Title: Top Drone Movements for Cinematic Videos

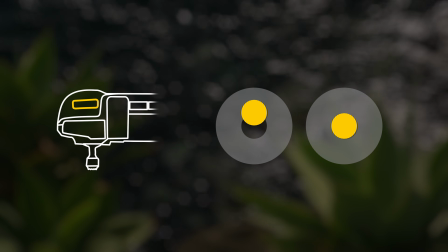249s
So we press up on the left joystick, and with our pointer finger on the gimbal, you simply just rotate it a little bit until the camera starts pointing down.
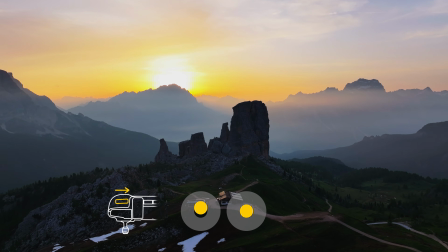257s
And when we combine them, we get this beautiful energetic movement in the scene.
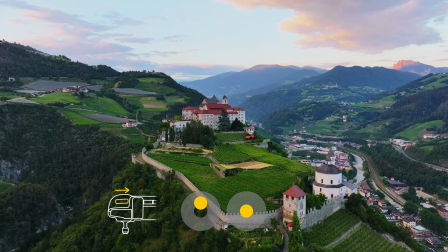262s
We're creating parallax between the foreground and the background. Next up, we have the approach reveal.
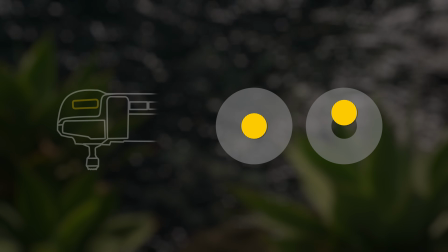271s
We're gonna fly forward by pressing up on that right joystick. And at the same time, we're gonna use our pointer finger to move the gimbal upwards.
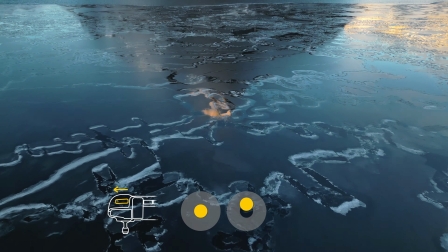278s
So we start by looking down, we press up on the right joystick, and then we use our index finger to move the gimbal upwards towards the horizon.
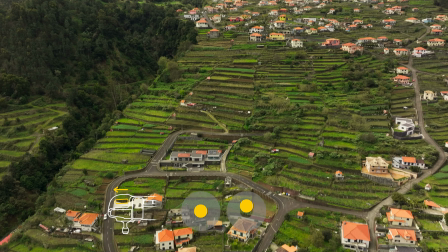286s
And what that gives us is a shot with a lot of energy that also reveals the horizon.
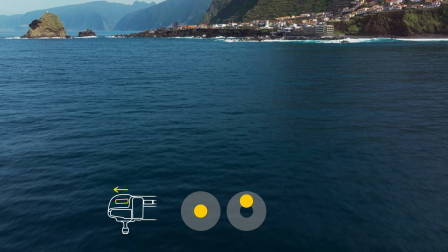291s
It's a much more interesting shot than simply just flying forward, as you can see. Now, conversely, we can reverse this to a degree, and we get one of my favorite moves that's called the retreat reveal. And all that is flying backwards, putting the car in reverse.
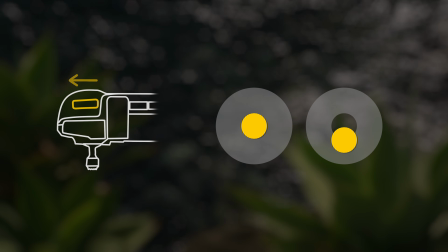308s
We're just gonna press down on that right joystick, and then I'm gonna press up on that gimbal with my pointer finger too.
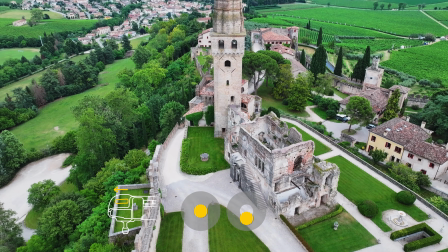314s
And what that's gonna do is reveal the horizon as I fly backwards.
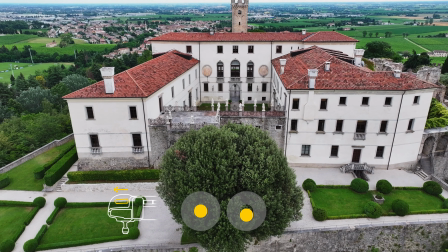318s
The key to the shot is that you start looking down first, you fly backwards, and then very, very subtly, you press up on that tilt wheel. The next shot we have is the grand reveal.
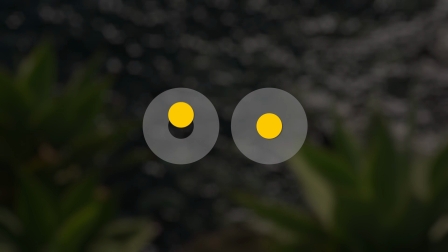332s
Now to execute this, we simply just have to press up on the left joystick and we press down or back on the right joystick.
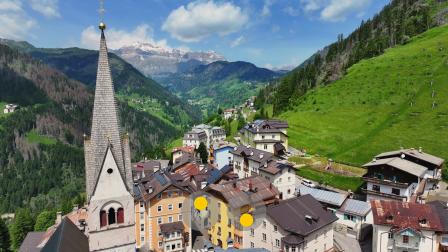338s
And what that does, especially if we start close to a subject in a large landscape, it reveals the scene that the subject is in.
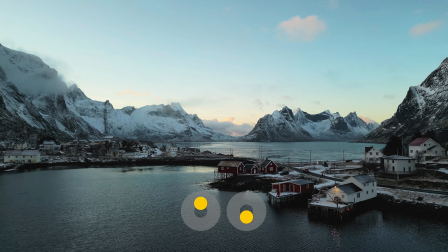345s
It reveals the grandeur of that large landscape in the process, especially if we hold those sticks long enough and allow that scene to develop over time.
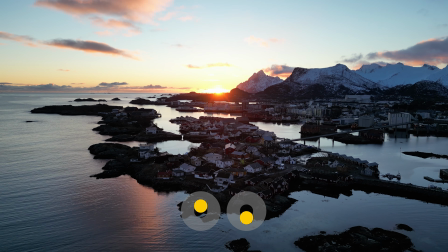354s
This is why it works so well in large landscapes, and that's why we call it the grand reveal. It works great in grand scenes. The next shot we have is the classic reveal, and this is classic for a reason.
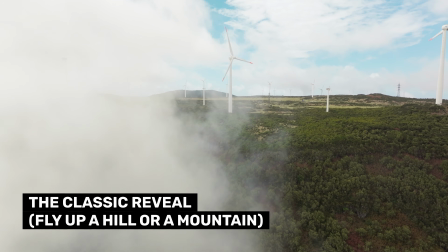366s
It works every single time.
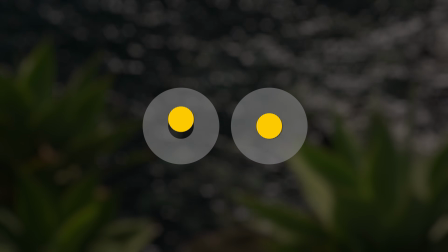372s
Now to execute it, all we need to do is press up on the left joystick. That's gonna lift our drone up, and we press up on the right joystick.
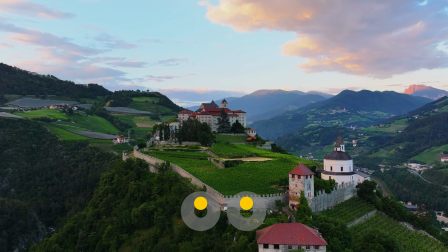380s
That's gonna move us forward at the same time. Now what really makes this shot work is if you have something in the foreground that's blocking what's behind it.
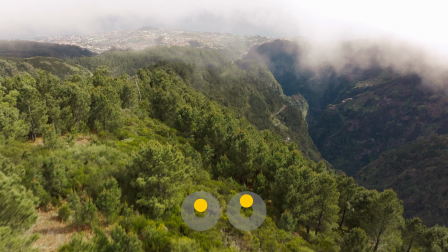389s
And as we approach that scene, and as we reveal the background, it just creates this beautiful shot, and it's a surprise for the viewer.
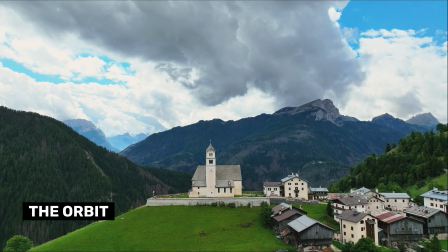398s
Next up, we have the orbit. Now this can be automated, and I'm just gonna show you how to do it in another video, that's fine. But what's most important here is that we have the shot in mind in the first place. We know what we wanna execute.
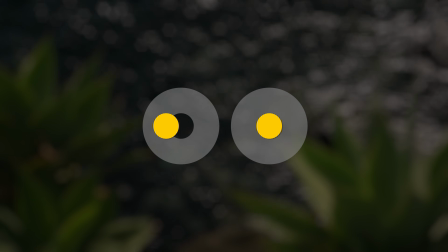409s
So all we need to do to execute this is press one direction on the right joystick, and then press the opposite direction on the left joystick.
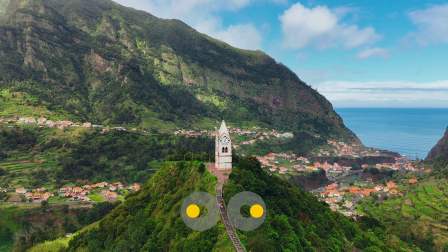416s
So if we move right on the right joystick, we move left on the left joystick.
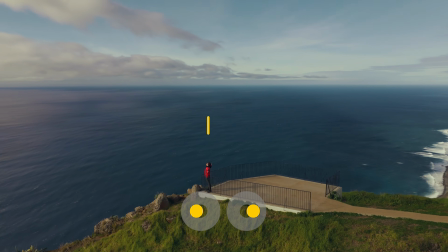419s
And what that's gonna do is allow us to create a circle as we keep our point of interest right in the middle of the frame. So the next shot we have is a variation of this orbit, and this is what I call the arc.
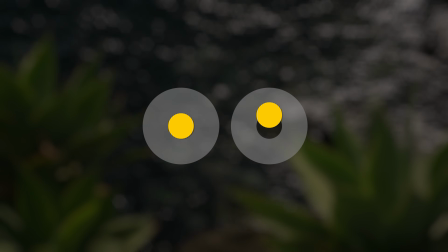435s
We're gonna press up on the right joystick, and we're also just gonna look with the left joystick.
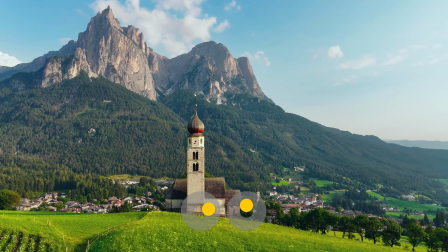440s
So what we're doing is flying forward, and we're looking in the direction we're going to fly.
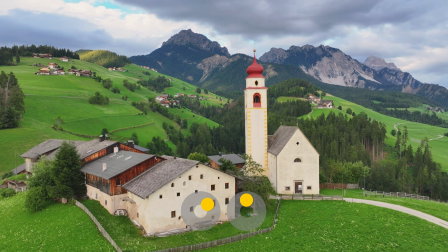445s
So whichever direction we look, the drone's gonna take a natural arc path to get there.
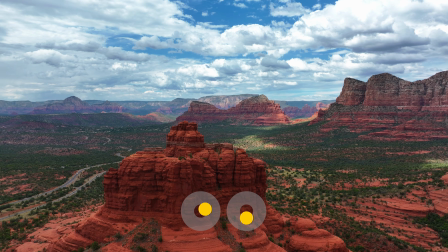450s
And it just gives us a little bit more energy. It's simple, it's easy to execute, and I think you're gonna love this shot. So you'll notice that we have more complex movements now. Now we're gonna build on from there. So instead of simply circling around a scene now, we're gonna introduce another element where we fly up at the same time we circle.
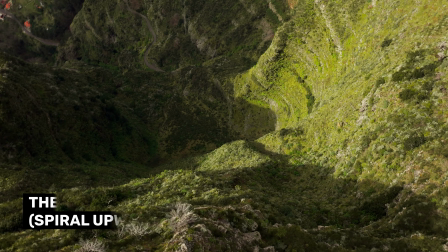467s
And we call that a helix.
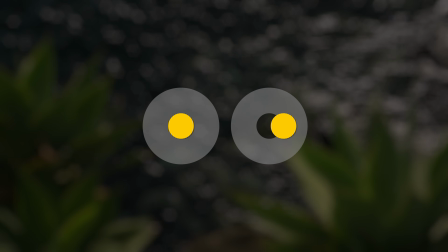470s
To execute this, all we have to do is press right on our right joystick and then press up and to the left on our left joystick.
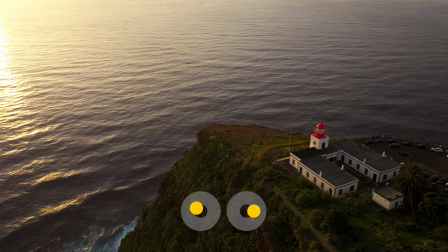477s
What that's gonna do is allow us to move to the right while also looking to the left and flying upwards at the same time.
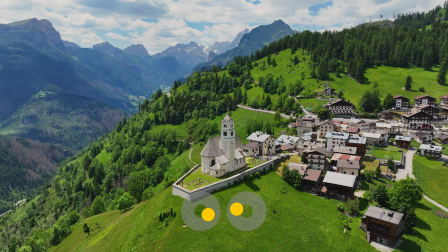484s
So just try this out. Once you get this down, I think you're gonna love this shot. This is one of my favorites. So one of the coolest shots that we can execute is what I call the fly through.